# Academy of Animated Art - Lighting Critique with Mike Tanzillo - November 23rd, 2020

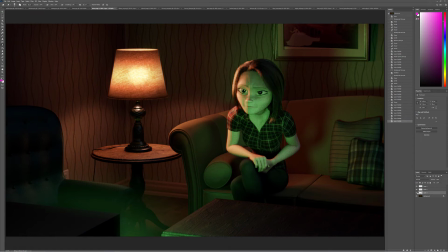1482s
So I mean, it looks like I increased the green, but I'm trying to increase the warmth on her a little bit because I think that that could really help overall. But yeah, other than that, I think this is looking really good. I like and good use of reference here.
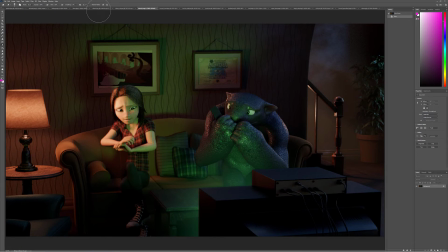1503s
TV lights. Like she looks brighter. Am I crazy? She looks brighter there than, yeah. Yeah, like more like this level. And then you can do the same thing on the lamp there and really make that a little bit brighter. In terms of this character, I think this character is looking good. I would maybe even increase the specular highlights just a little bit more.
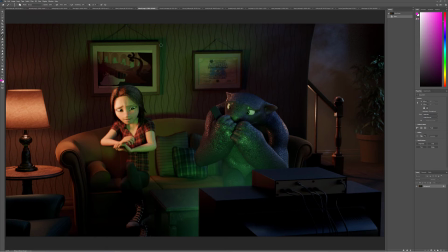1523s
But yeah, I think that's looking really great overall. If you want like bonus points, you could also put like this is tricky, but like put a reflection of a TV in one of these frames. But then you'd have to like animate it along with the light, and that would be very, very tricky. So you may not necessarily need to do that, but I do think that could be a good step.
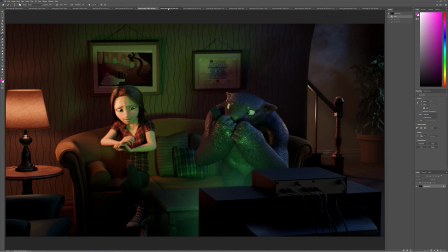1542s
But yeah, really great job on these overall. Forrest, very cool stuff.
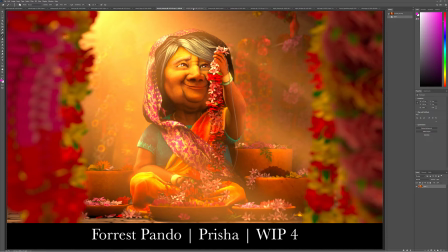1547s
I do think the saturation has gone a little bit strong on the main character here. I'm actually liking her color a little bit more here. The background looks good, but I just think that we don't necessarily need to match those two things up perfectly.
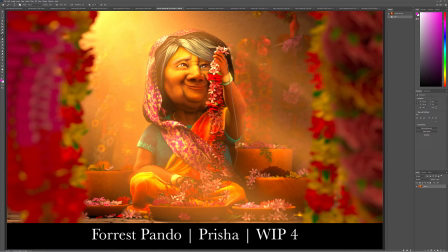1561s
You can desaturate this a little bit because she's getting a little off hero color and into that realm. But really beautiful stuff otherwise. I think that's really good because it would just be a matter. I think that the character lighting looks a little better here with a little bit more of that brightness, and then I think this background looks a heck of a lot better.
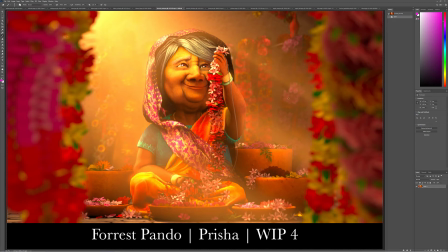1581s
There's just more variation, more dynamic, more yeah, it's just more interest back there, and more of an idea that there's light emanating from this source and really kind of falling off that way.
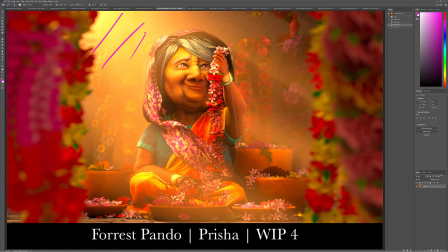1596s
That is a terrible arrow. Let me draw that again like that. There we go. All right, cool. But yeah, that's pretty much it.
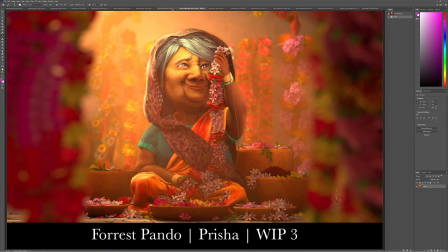1601s
That would be my next steps in there, and we can go from there.
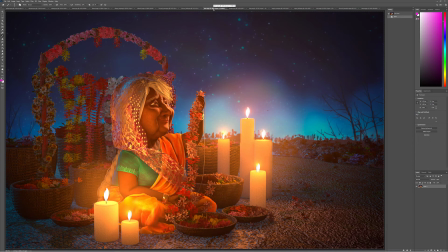1608s
All right, next up we have Jenn. So Jenn, same deal. Looking really great. I love the updates. I think the darker background helps out a lot. I do think that we can cheat a little bit more light and a brighter face on this character here. Let's see. I think we can go
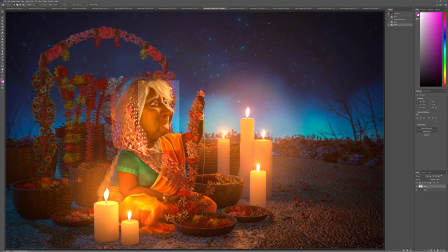1631s
a touch brighter. Again, just on her face, and again, not physically accurate. Like in no way would her face actually be this much brighter. But I do think that if we cheat that in there, we can kind of
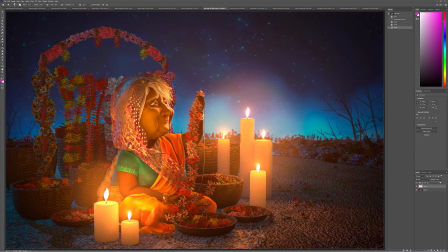1649s
beautify her a little bit more, in that we're losing some of the darker shadows in there, and it makes her just more angelic, more just more of like a hero character.
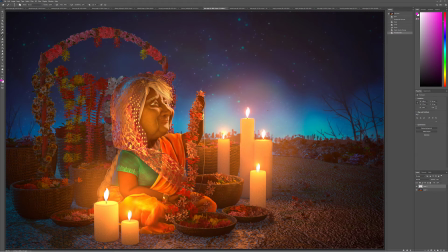1664s
Additionally, I would say to soften a little bit of this light, just like a touch more, just increase the radius by 30% more, so that we can get some nice softening going across there. And let me just go ahead so you can see this. We can A/B this versus the original.
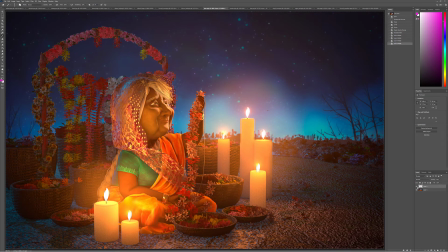1683s
So just like a little bit more in there. Again, we still have the contrast, we still have the darkness around her, but just by increasing the brightness on her face, we can get her to stand out just a touch more. I would also work to... There's a couple things that we can do with these flowers.
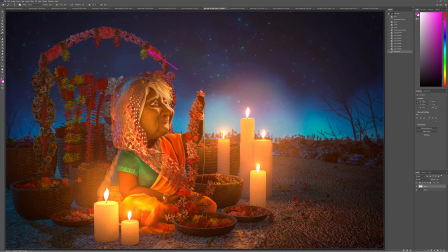1702s
I'm not quite sure which would be the best one. One would be to hit it a little stronger with key lights so that they're being hit by this warmer light. Another one would be to allow them to go a little bit darker and hit them more with like a bluish rim light on them.
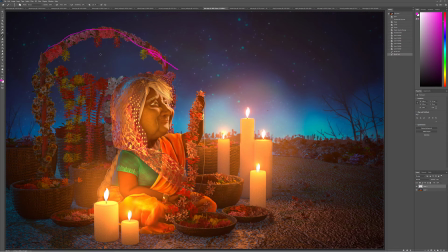1717s
I'm struggling with which one I think would be better. But I think that you can try one of those two things and see what you like.